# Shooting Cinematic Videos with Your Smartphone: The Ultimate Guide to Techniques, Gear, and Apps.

Hi, welcome back to How to Mobile Photo. I'm Neeta Shankar, a wedding and lifestyle photographer. I'm a Nikon expertive and a Godox India brand ambassador. Being a professional photographer and filmmaker, I capture cinematic shots all the time to put together interesting and amazing films for my clients. However, these days one does not need very high-end gear to make beautiful cinematic videos. Mobile phones like these are capable of capturing and editing cinematic videos. But what is it that one has to do to get such shots that engage their audience and social media feed? Let's find out. Today, I'll be showing you how to shoot cinematic video on a smartphone using this brand
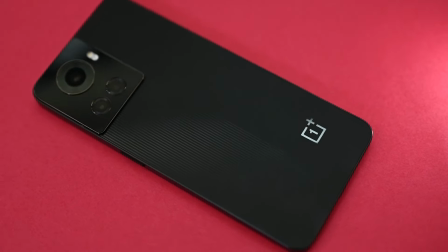(0:43)
new OnePlus 10R powered by MediaTek Dimensity 8100 Max processor.
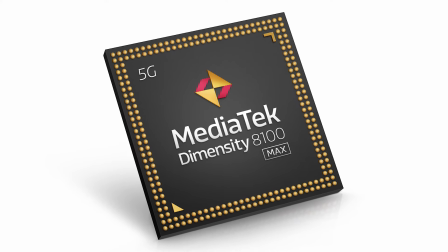(0:48)
The MediaTek 8100 processor lets you do more of what you love for longer. It helps with extended video recording and for editing high quality videos. It has a thermal control that ensures your phone does not get heated up during extensive video shooting or editing. And with up to 25% lower power consumption, it ensures that you can shoot long hours. So let's get started.
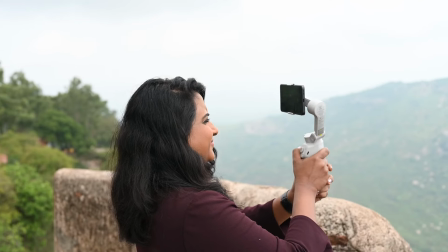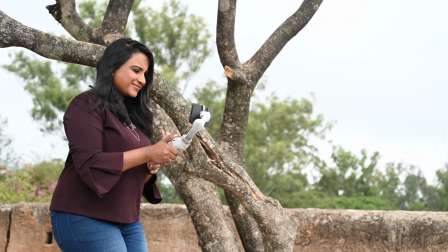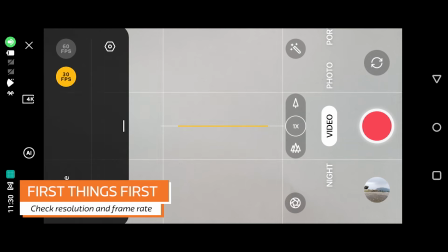(1:27)
First thing you need to do before shooting videos is to check maximum resolution and frame rate combination that your phone camera is capable of.
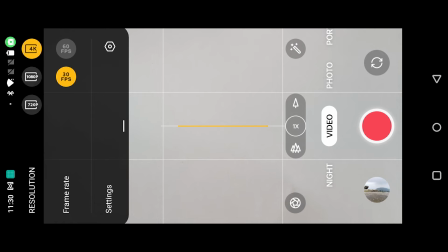(1:36)
The higher, the better. Better resolution means more options during video editing, and higher frame rate means you can play around with the speed of the footage at your will. That is, you can slow down your footage in editing to give it a cinematic feel or to avoid showing any shake captured while recording.
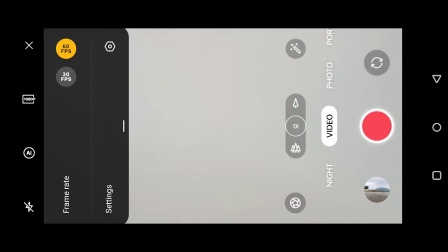(1:54)
We'll be shooting at 1080p where we can shoot 60 fps because I would like to slow down the footage in edit.
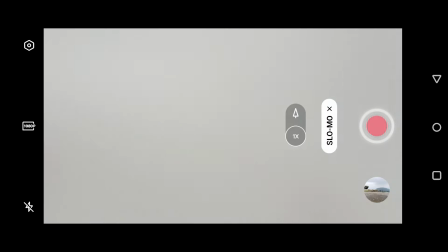(2:02)
We will also be using slow-mo mode extensively to make the most of the 1080p 120 fps footage.
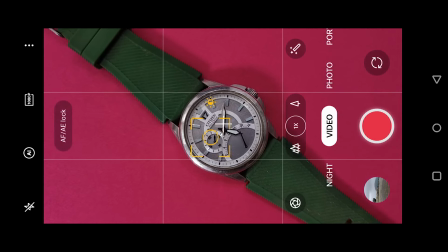(2:10)
Once you select the subject you want to shoot, lock the focus and exposure so that it doesn't change when we move the camera around.
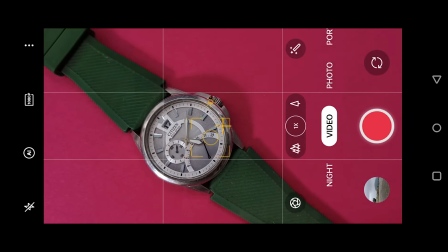(2:18)
This will ensure the footage looks professional by maintaining exposure and focus.
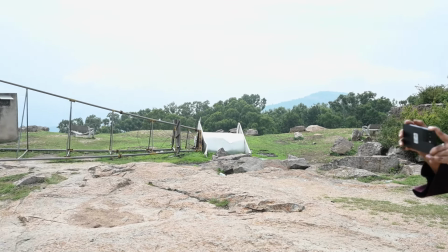(2:23)
Avoid eye level. It's boring because we look at the world at that level all the time.
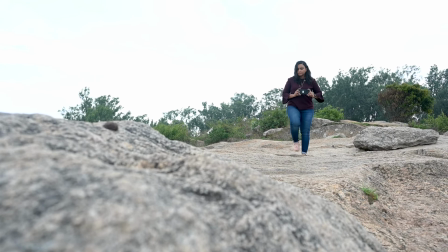(2:29)
Instead, go low to an ant's eye view or high to a bird's eye view, change composition, and you can see your shots transform.
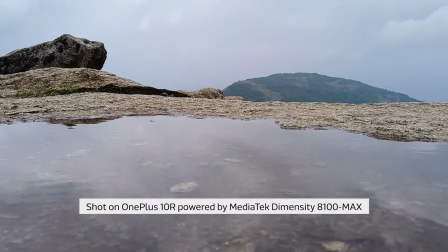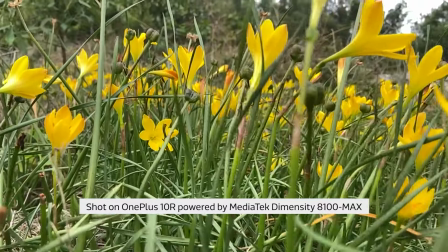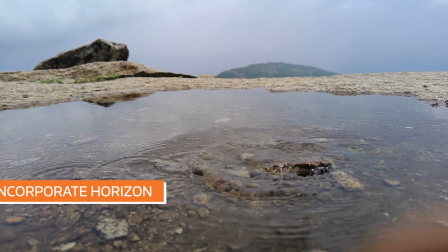(2:50)
Check horizon. Make sure to incorporate horizon in your shots for sense of depth and orientation. What makes your video cinematic is shake-free movement. The camera movement adds drama and keeps the audience engaged.
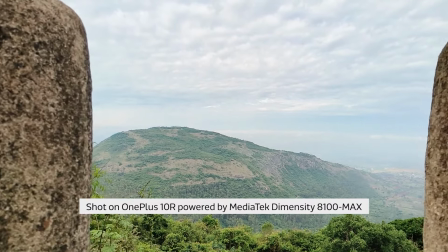(3:06)
Avoid jerky motion and shake to ensure the video looks polished and professional.
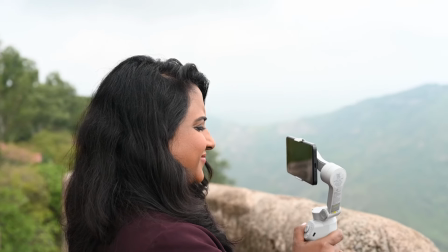(3:11)
To do this, use a mobile gimbal like I am doing here.
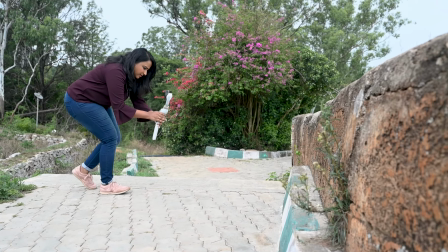(3:15)
One of the simple movements is to move in or push forward while keeping the focus locked on your focal point.
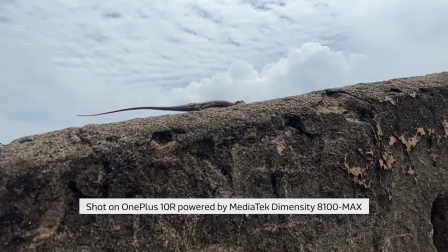(3:23)
Remember to add a foreground element as that adds depth and drama to your shot.
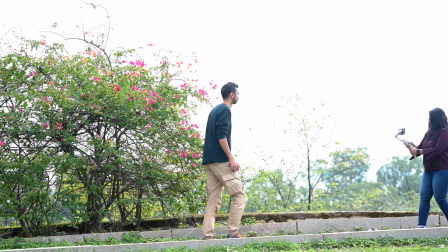(3:29)
The next movement you can try is to pull back or move out.
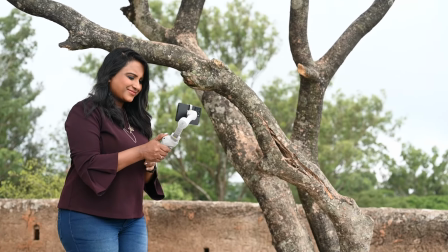(3:34)
This is especially helpful when you're capturing someone walking towards the camera or when you're shooting through windows and grills.
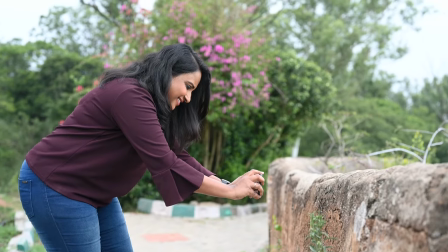(3:42)
You can also capture a crane or a jib shot by moving your phone vertically,
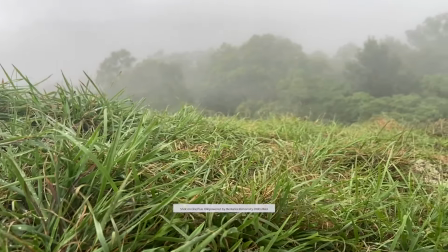(3:48)
or get a slider shot by moving the camera sideways. Sometimes you don't have to have a great location.
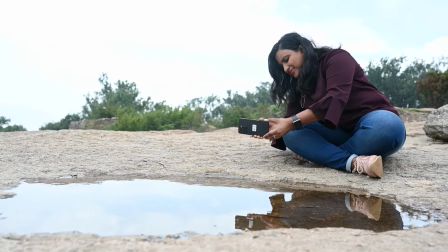(3:56)
Just shooting very low shows a completely new perspective.
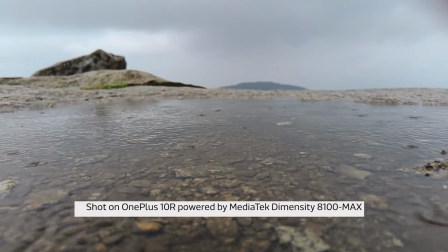(4:00)
Look how much of a difference shooting low has made to the composition in these scenarios.
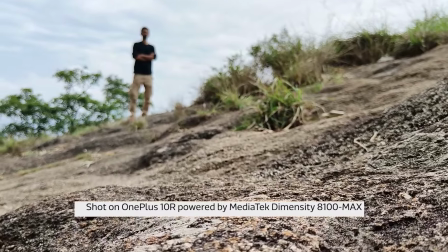(4:07)
All these movements can be done handheld as well.